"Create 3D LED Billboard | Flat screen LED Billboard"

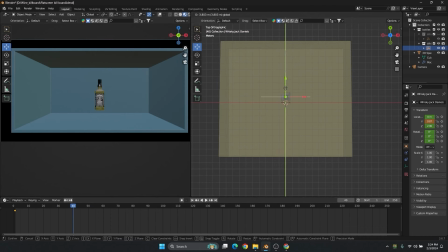The timing we can decide based on the how the movement is coming. Okay, you can just,
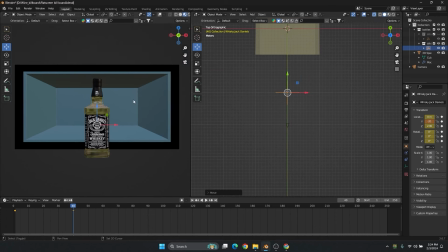main thing is we should not come out of this black border. Okay, we can rotate it in the all angle.
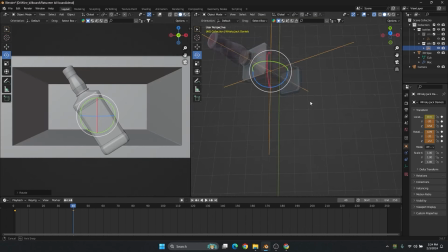Go to top view and move it little further.
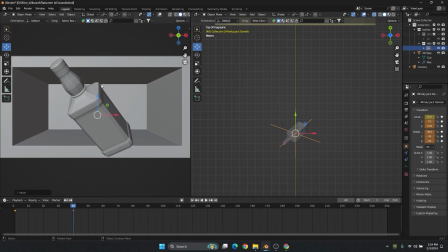And this is the important thing, that we should not come out of this black border.
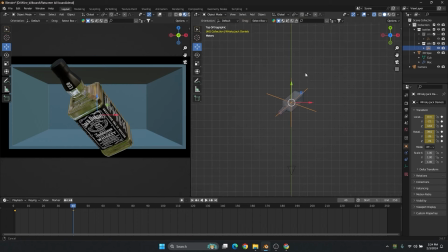Then the dimension will look fine. If you want to give even more dimension, we can rotate the bottle. Here go into the local axis. So you can rotate this into the local axis. So you can select this.
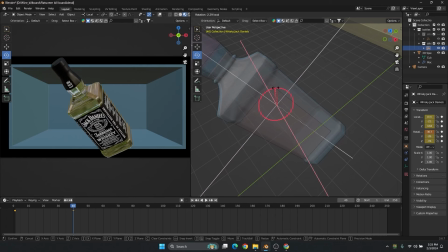If you feel that it's the rotation is happening too much, you can control by pressing shift and the minor rotation will happen here. So you can control the rotation or the translation by pressing the shift. So the unit will reduce. Okay.
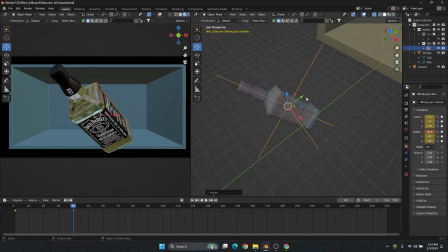Now let's go to the global, go to the top view by pressing the 7. Press I.
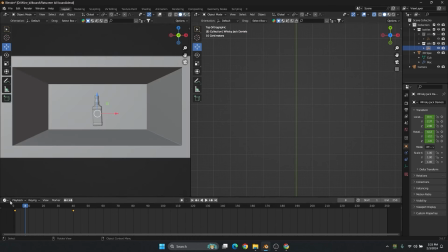Let's check how the animation is happening. Yeah. See? I don't want the first position, I don't want the straight position, the same position we are going to use,
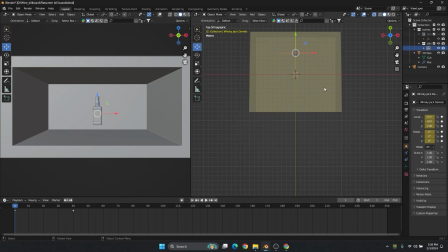which is happening in the rotation wise. Okay, the same position will have it the first frame also.
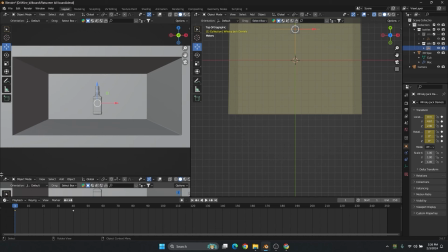So I am just pulling out one more panel here
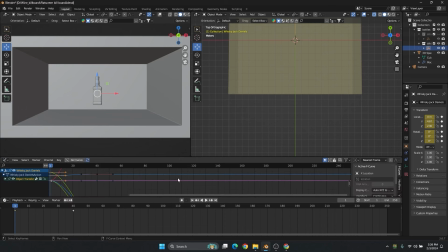and let's work in little bit in the graph editor.
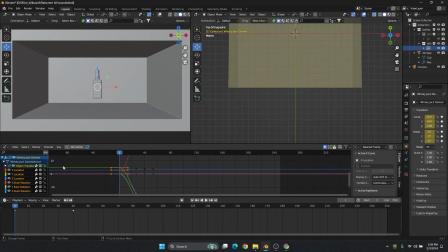If you don't know the graph editor, you should just go through the graph editor, and one by one we have to see. The graph editor is little bit complicated, so you have to understand. Okay, here just switch on and off whichever axis you want.
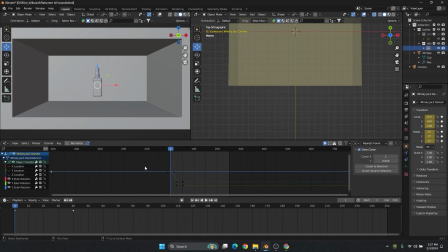Now I just want to switch on the rotation. Okay, Control A and 0. Now you can see I have the only graph for the rotation, so I'm going to delete the first keyframe,
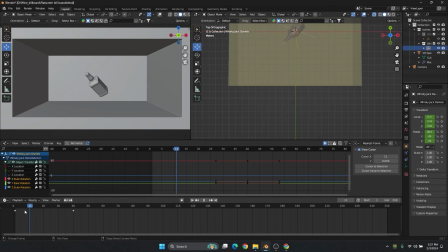so you can just easily see our rotation is, I mean the position is the as equal as the
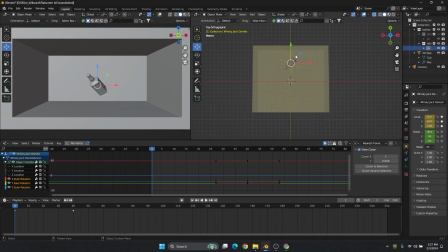first frame. Okay, now I am going to add some animation, the same animation which I have created in the
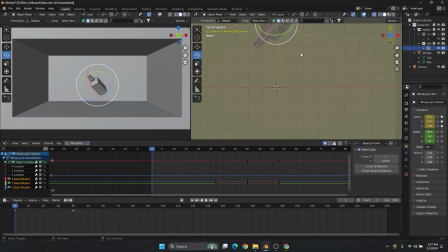my video. Okay,
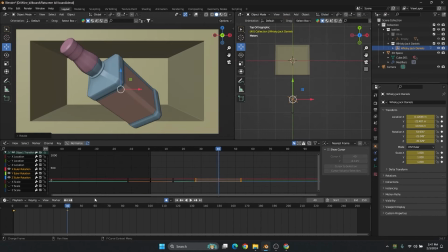hello. Now you can see we have animated just translation here. Okay, and the same pose I am going to use, just copy and paste.
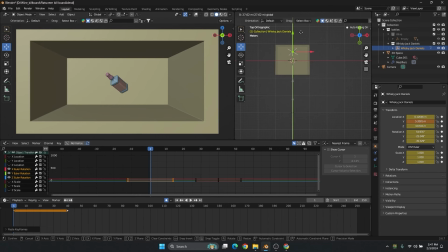You can use the same pose here and just go back like as much as inside we can go inside the 3D space, so that will give even more effect.